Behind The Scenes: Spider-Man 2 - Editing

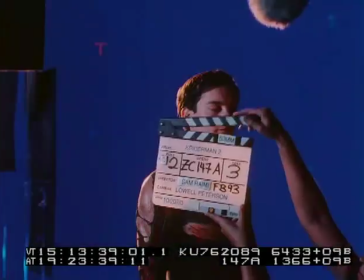(7:47)
And you're sort of working with the same dailies over and over, just basically honing it down,
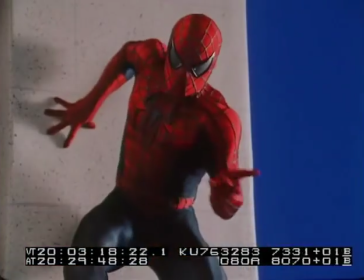(7:51)
trying to figure out the best takes and the best performances and the structure of the scenes. but when you're done shooting you're far from done because there's so many visual effects shots that are constantly evolving and changing that every day we would have a two to three
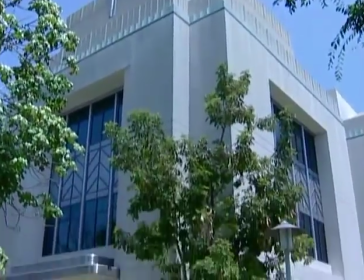(8:08)
hour visual effects meeting at SPI Sony Picture Imageworks which is our effects company where we
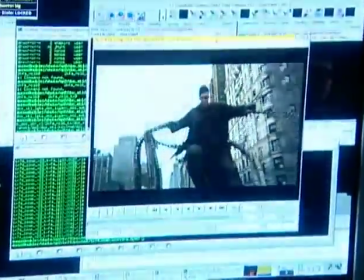(8:14)
would see anywhere from 20 to 60 shots all in various states of completion
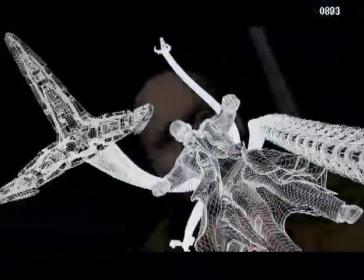(8:20)
you know from like rough early pre-vizs to beginnings of lighting and so
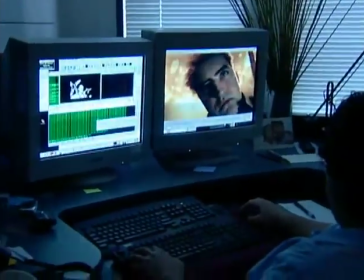(8:26)
on and so forth. So we were constantly having to give feedback on those shots. Every day was like getting new dailies. And then having to bring back those 20 to 60 shots, cut them into the movie, and see how they worked within the material that we already had.
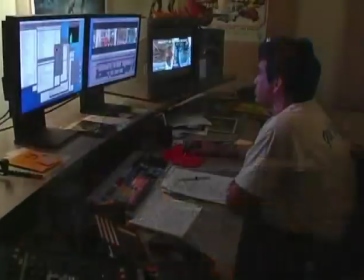(8:40)
It was incredibly important to have a good visual effects editor. And Jody Fidel, who I've known for years, is a fan of all this kind of stuff. And it's just somebody who is totally in love with his work and obsesses over effects. Bob would be cutting, but effects were always coming in, so I would have to put together a sequence. I'd take one of Bob's sequence, cut the newest shots in, go to set with a tape, and show it to set on Sam in between setups.
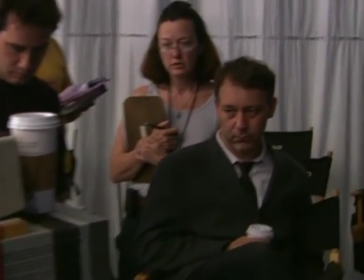(9:09)
He'd give notes, I'd take notes, I'd get them back to S.P.I. and John Dykstra. and seeing if they worked okay or whether we needed something different,
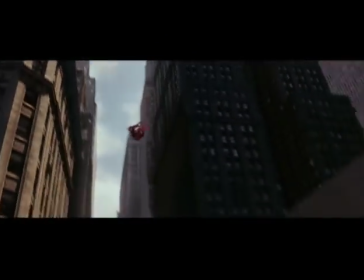(9:17)
whether Spider-Man was too fast or the action was too slow or the framing was right,
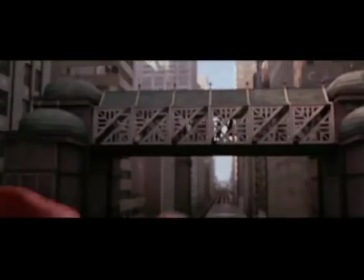(9:21)
the movement within the shot to cut from, you know, shot number one, which was a shot we already had, and shot number three, which was a shot we already had, and this was the shot in the middle. It was a great crew, and everybody just really worked together and just cared about making the movie the best it could be.
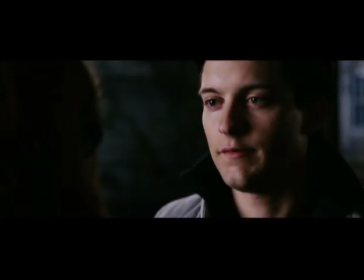(9:38)
Surprisingly, there was very little footage that wasn't used. There were just a few dramatic scenes that we thought would be better shorter, a scene in the backyard between Toby and Kirsten, where they have sort of a romantic interchange, that we always liked,
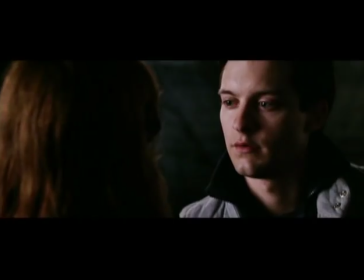(9:55)
but we felt it was within the pace of a summer action movie, that it might be too much.
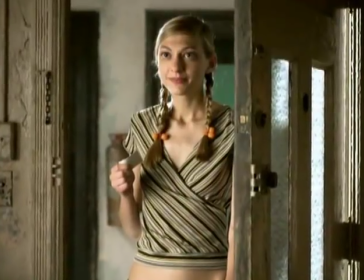(10:01)
So we pulled footage out of that, and just a couple other scenes. There's another scene between Peter Parker and the Russian girl who lives next door, the girl Ursula.
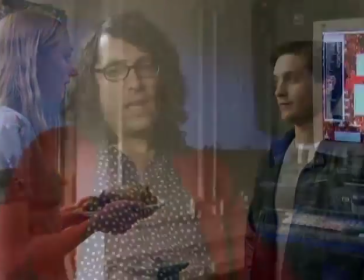(10:11)
It's a scene I always liked, but it didn't really fit into the end of the movie.
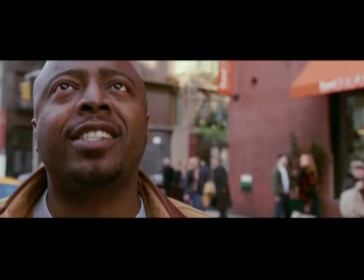(10:19)
In a movie like this, there's no corners cut in terms of, you know,
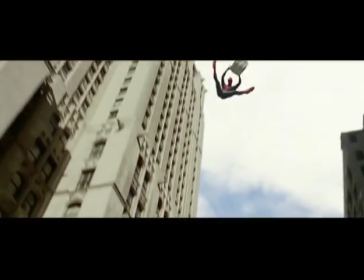(10:23)
getting what you need to do the job correctly, and then everybody sees it, so it's really gratifying on that level.
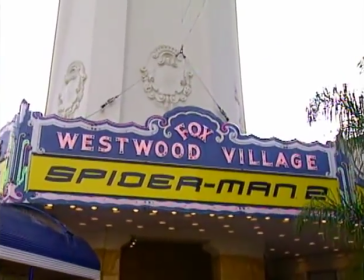(10:30)
And just being able to go to the theater when the movie opens and hearing the reaction of the audience, which is, you know, kind of what it's all about, you know.